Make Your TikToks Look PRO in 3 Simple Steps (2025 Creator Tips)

So the rim light, or in this case it's a rim light,
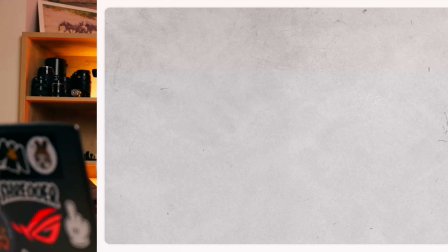it is kind of like creating a rim over Tim's body.
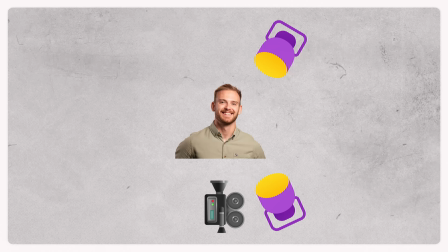The rim light is separating Tim from the background.
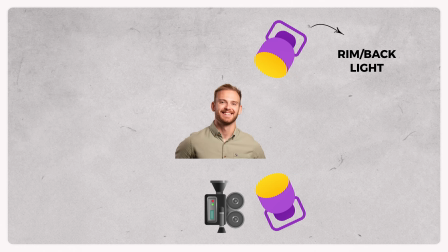Let me show you what it looks like when we turn the key light off and just have the rim light. You can see how it's coming from the side and behind,
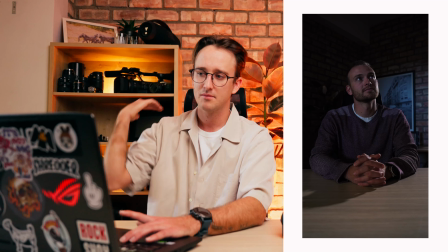really like shaping Tim's side of his body. And that is what the rim light and the side light does. You don't have to use a very expensive light to do this.
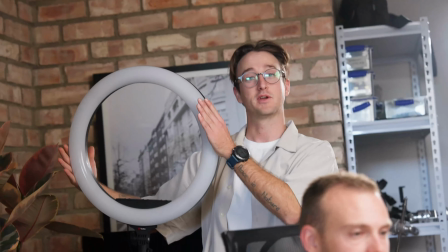You can just use a cheap ring light and use that to create your side light or your rim light. If you want to even create more contrast, you can make it a different color. if you want to. So before we head into the third and final step of this video, please remember to subscribe to our channel. It really helps out, and like this video. And if you learned something, leave a comment.
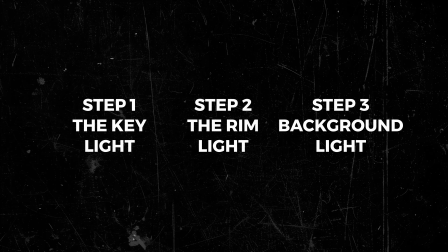If you want to learn something else, ask it in the comments. The third step of this lighting, we did some background lighting.
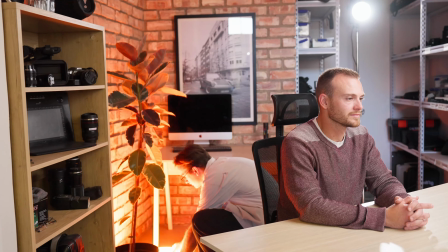We added a colorful light that hit the wall to really separate our subject from the background. And this just makes the subject stand out even more.
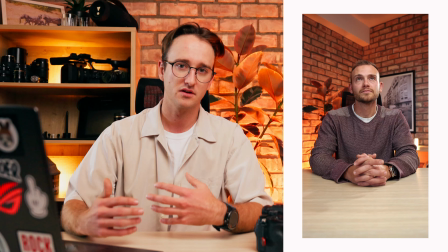And especially if you're using a different color. It doesn't necessarily have to be a light.
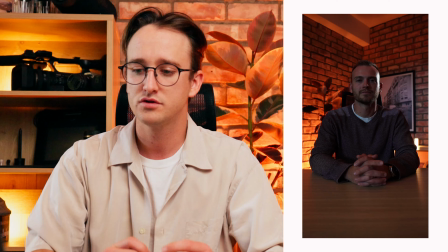It can also be little spots of light like windows. You can use your lamps in your house to also be a background there.
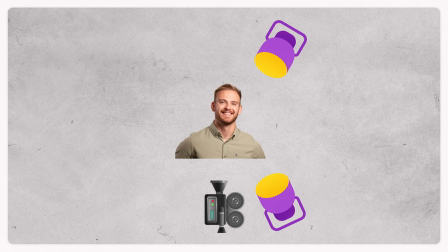If it's a real light that you're putting in the background, then you call it an accent light. A light that looks like it's part of the room. That is an accent light. But here we place a light onto the wall. So that's kind of like some backlight situation that's going on there. Let's see what it looks like when we turn all the lights off and just have the backlights on.
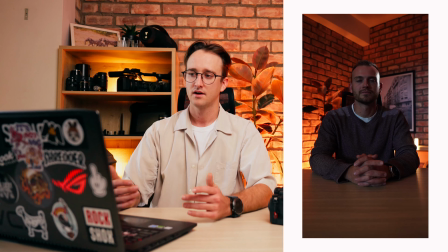You can see the difference that it makes having that different colored light on the wall.
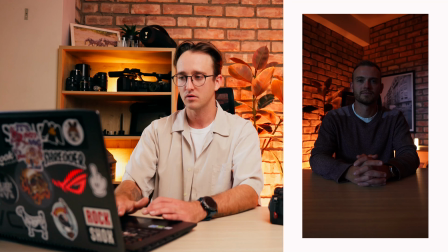And when we turn on the other lights again,
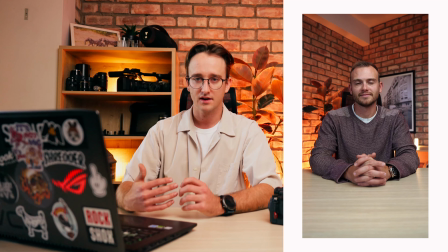you can see it makes quite a nice difference, and it separates him even more from the wall.
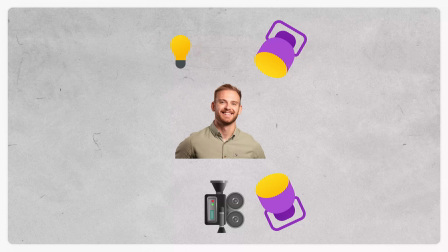There is a name for the lighting setup that we used in Tim's video. This was a basic 3-light setup.
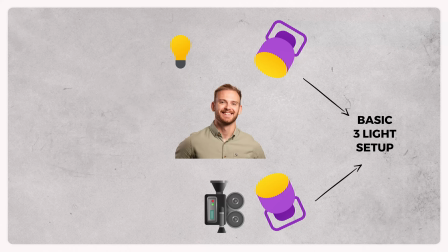A very easy and practical setup that you can use in many different situations. But if you don't have a lot of lights, you can just use your window as a key light. And that will already make your videos look a lot better already. You don't need all these fancy lights to make your videos look better. If you're placing yourself at a window, you're already making a big difference. Creating some even light on you and making sure there's some contrast in the back. If your background is darker than your subject, then you are already separating your subject from your background. And that is creating already some contrast in the video. TikTok videos usually look so flat and people aren't really thinking about the lighting. The main takeaway, if you don't have lights, is just switch off the light from above and do not use lighting that comes from above. Use a window.